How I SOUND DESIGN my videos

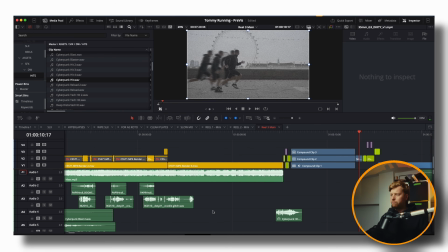29:23 Yeah. I think because the footage is being reversed, I think that'll work. Yeah, nice.
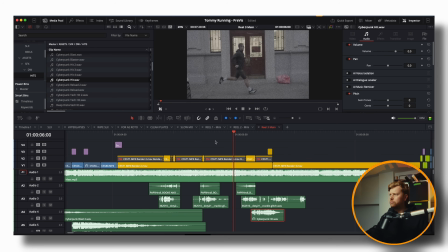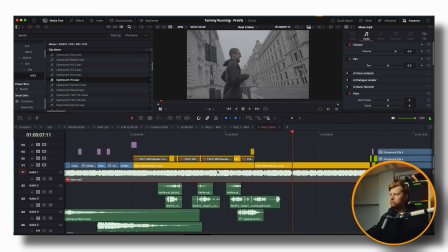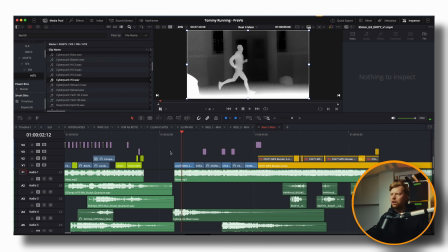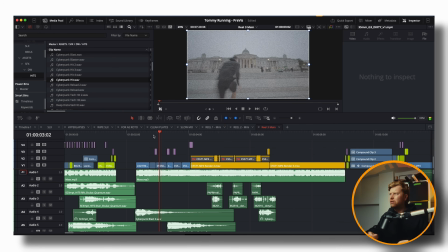And then, ooh, I like that. God, that's a great sound.
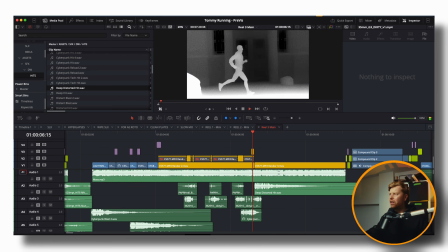30:16 David Whittaker, you naughty boy. Oh, and then that just gives us... Because you're not... And this thing, you're not hearing that whole sound as you hear it here.
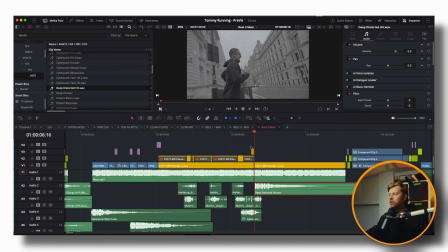30:29 But you're getting... It's got so much punchy low end that you're getting that... You're getting the combo of the two, the sort of swipe and then the hit. That it works great.
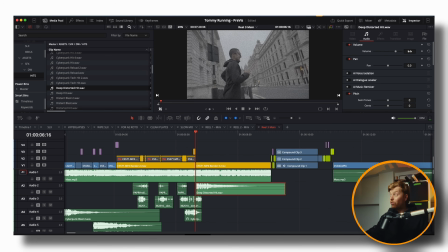30:43 But you don't want to... If I then was like, I want to hear all of that, just turning it up probably isn't the solution. Because then it's too loud. You've got... There are too many things taking up other frequencies where that deep distorted hit needs to be sitting.
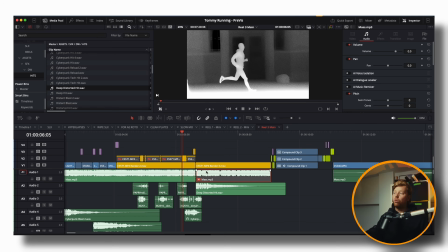31:01 So, like, what if we got rid of Mass, the Roly Porter track?
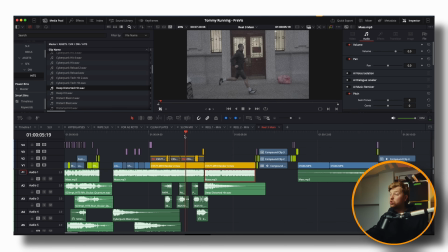31:11 That works, but like I don't know why you would do that. Anyway, I don't really know what I'm trying to explain here.
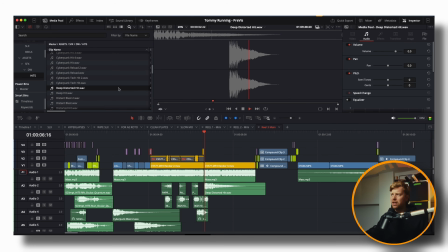31:16 Basically, it was that it sounds amazing here. What?
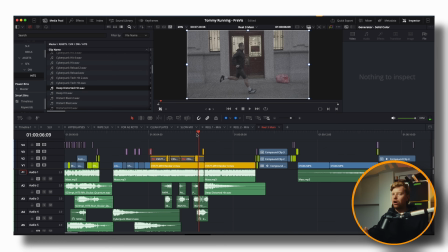31:21 You don't hear that whole thing when you put it in here. And often that is going to be the case with a lot of sounds you're pulling into timelines.
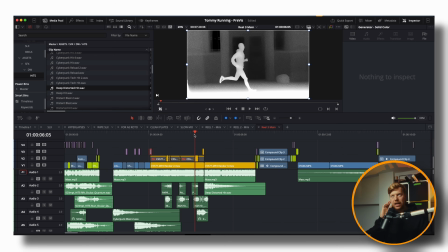31:32 Don't expect your brain and ears to react the same way when it's in a timeline with loads of other stuff going on as you react and hear it when it's in your media pool and you're just like,
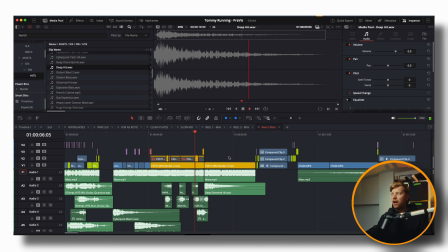31:46 oh, that sounds amazing there. And you think like, oh, I'm going to pull that in so it would work really well here. And then you're like, oh, why is it not working as well as it does there? It's because there are other things happening around it.
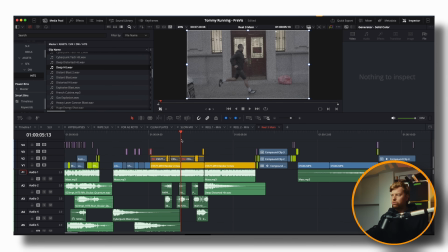31:56 So you start to get a sense for this with the more and more you use sounds and understand when things will work well and what you need in a situation to evoke a feeling when,
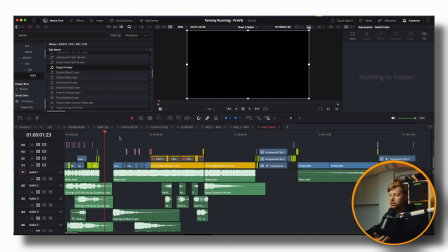32:10 you know, you've got a cut or you've got something going on.
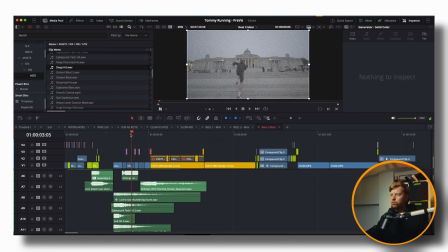32:18 Actually, now we've gone back. This is the thing, where you go back and go back again. I think
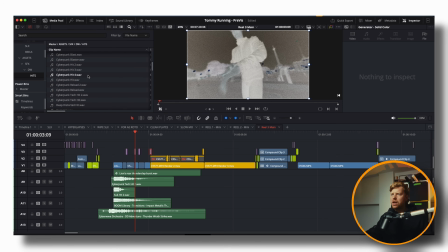32:27 the Oculus stuff's great, and it's all going to stay in.
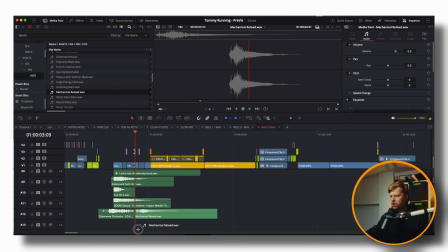32:34 I just want to try a few other little layers in here.
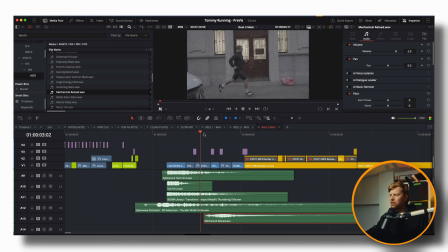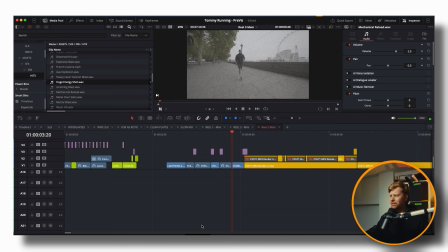32:47 Of Mr. David Whittaker's.
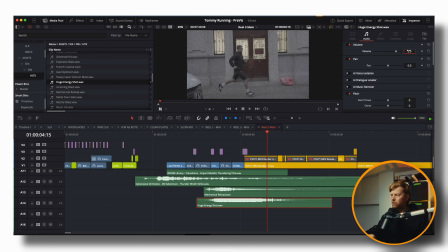So that works. That'll work well on that transition there.
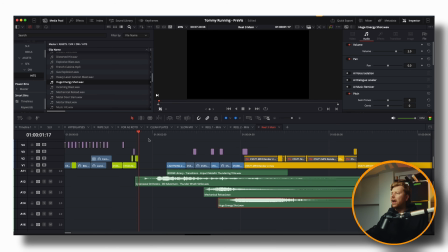33:06 Yeah.
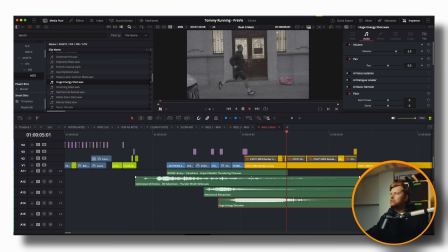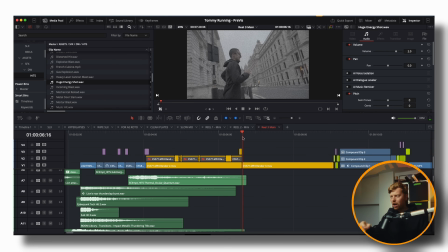33:13 Here I kind of, and this is where this might not work, but I kind of want a downer going, ooh, when that hits there. Come on, Mr. Mouse. Oh, and the keyboard's gone as well. What is going on?